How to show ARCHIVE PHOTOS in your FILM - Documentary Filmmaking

You're making a video, you're making a film, a documentary, and you need to show some archive photos. Now, the easy thing to do would be to just upload the photos digitally to your computer,
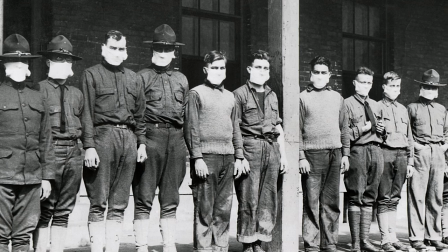15s
pop them in your editing timeline, and have them slowly pushing in or out with keyframes or something. But to me, I think this is just too easy and frankly overused and I find it boring.
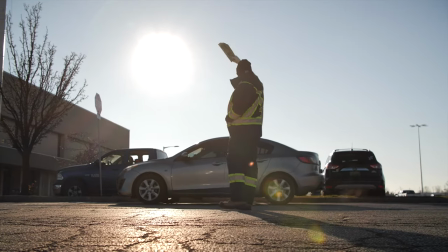26s
I've been working on a documentary called Good People for the past two years and I have a lot of archive photos that I want to use within the documentary. What I find works really well for archive photos is actually printing off the photos,
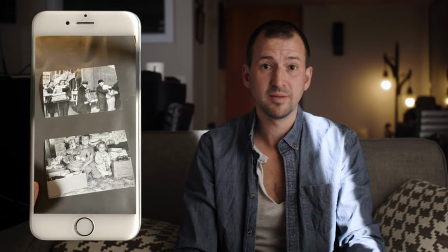37s
putting them on an actual surface and filming them, or putting them in a scrapbook or a photo album.
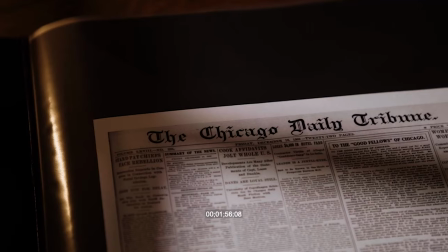42s
And then from there, taking creative shots of them with your camera, with different angles, with lighting, and turning the pages in real time. To me this is very engaging for the audience, it's very real, and it's actually what we do when we're looking at photos. Let's talk about the setup. For the lighting, I put up my white paper diffusion, which I love to use.
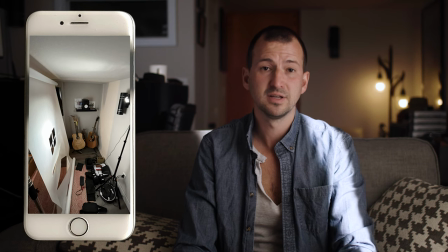62s
I cut different shapes in it to give different lighting effects in this case I wanted the lighting to look like it was shining
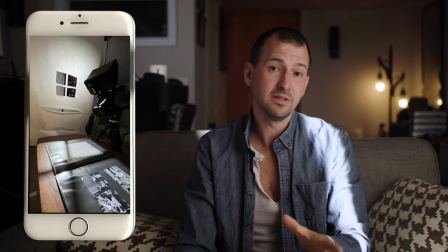67s
through a window of some kind I use the Felix p360 pro bicolor light as my key light.
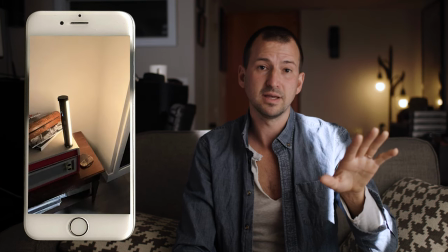73s
I also had a little warm LED Nan light I think off in the corner as a lamp light I put all my photos
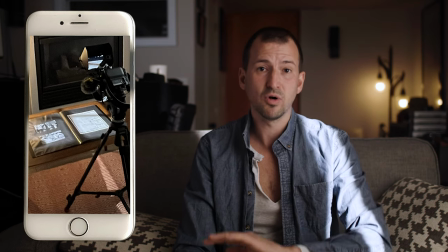80s
on the table with my photo album I organized it in the way I wanted it Chronologically,
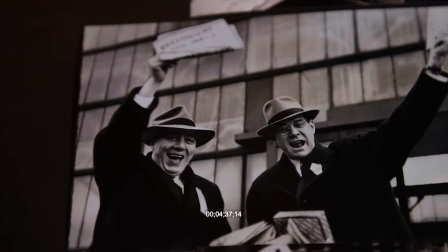85s
and then I just filmed myself going through the different photos panning shots
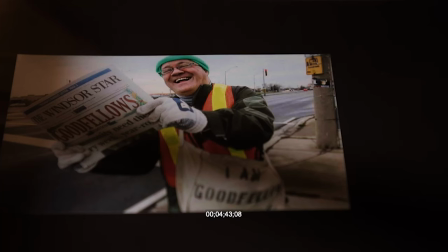90s
focused, out of focus shots, tilting shots, and it really turned out wonderfully.
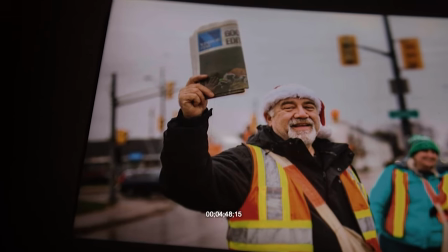96s
I love this technique because it just looks real. Feels like it's in the moment, it's organic.
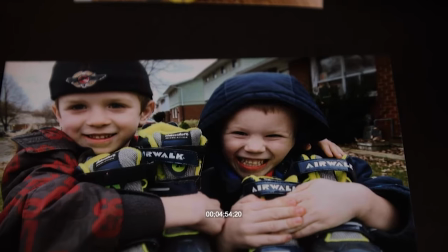101s
And it's nice to have a different look than just pictures on your timeline zooming in or out with keyframes. Thank you so much for watching guys. As always, I appreciate it. Leave a comment, let me know what you guys think. Hit that like button, it helps me out big time. Hit subscribe if you want to see more videos like this, and we'll see you guys in the next video.